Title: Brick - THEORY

Theory in brick very frequently appears throughout the film, and some scenes are more obvious than others in presenting the use of theory in either the narrative, characters, or the visual imagery. I have mentioned the majority of theories throughout in the previous videos, so this final video will focus solely on the Enigma code, as this is very strongly shown in brick.
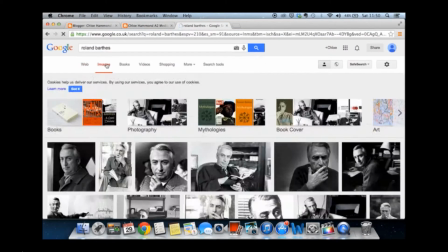The Enigma code is Roland Barthes' theory that illustrates and suggests the idea that a text uses a complex narrative to
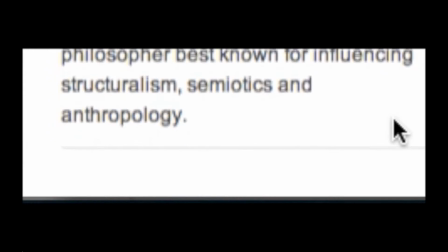build tension and make the audience want to question why something has happened or what the thought process of the character is.
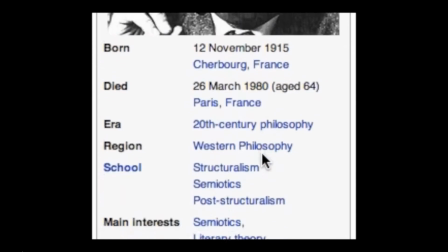It effectively draws the audience in to make them more active rather than passive.
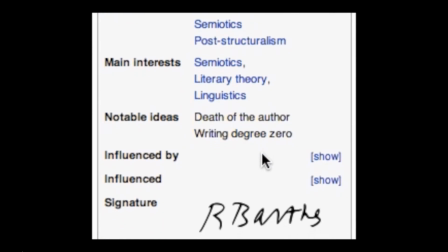The Enigma codes in brick are: how and who killed Emily?
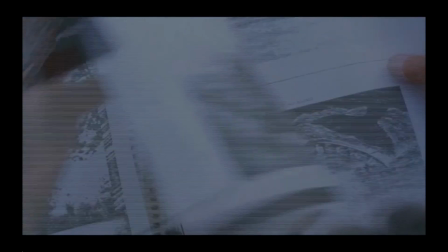This is further stressed by Brendan's flashbacks to her lying in the tunnel. It also changes the pace of editing.
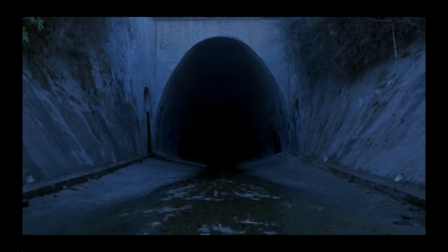During all flashback scenes, the shots are fast, short jumpy cuts that are vague with unstable camera movement and a blue hue filter, which all support the effect of the enigma of her death. A typical film noir mystery stroke detective style narrative convention is visible here.
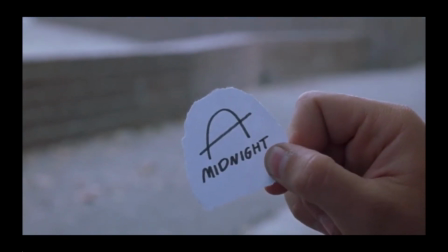Moreover, the pieces of papers are like detective clues and also serve as an enigma code to the audience. Sound effects like heavy footsteps and echoing as Brendan runs through the tunnel adds to the enigma of who he is chasing.
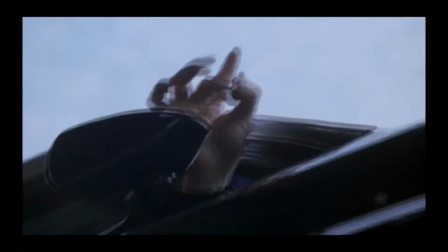The cigarette with the blue arrow on is thrown out of the car onto the pavement, and a point of view shot shows Brendan looking at it.
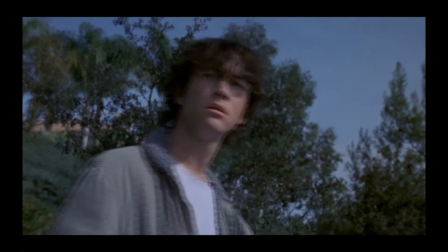This makes the audience wonder what the cigarette and, more importantly, the arrow represents and the relevance of it to the storyline.
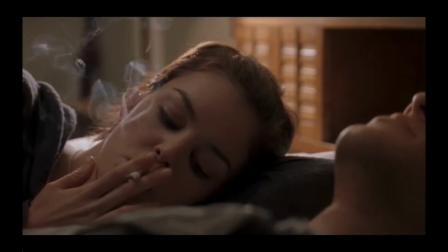The enigma is then closed and restored at the end of the film when Laura has the cigarette in her mouth,
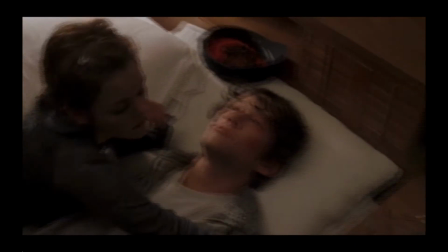and this is a missing puzzle piece that Brendan uses to find out who was originally
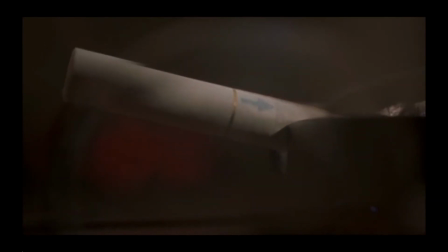driving that car and how Laura fits into the death of Emily and the theft of the last tenth of the brick. The film title itself is an enigma, as are the other unusual words used in the film.
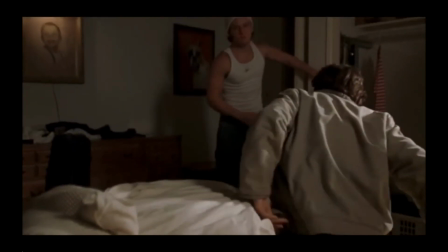For example, brick is a code word for a brick of drugs. Emily uses the words poor Frisco to code the death of Frisco Farr,
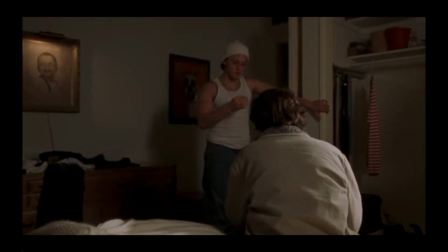and when Laura says copy and pie oh my, to secretly reveal a restaurant location which Brendan later follows up.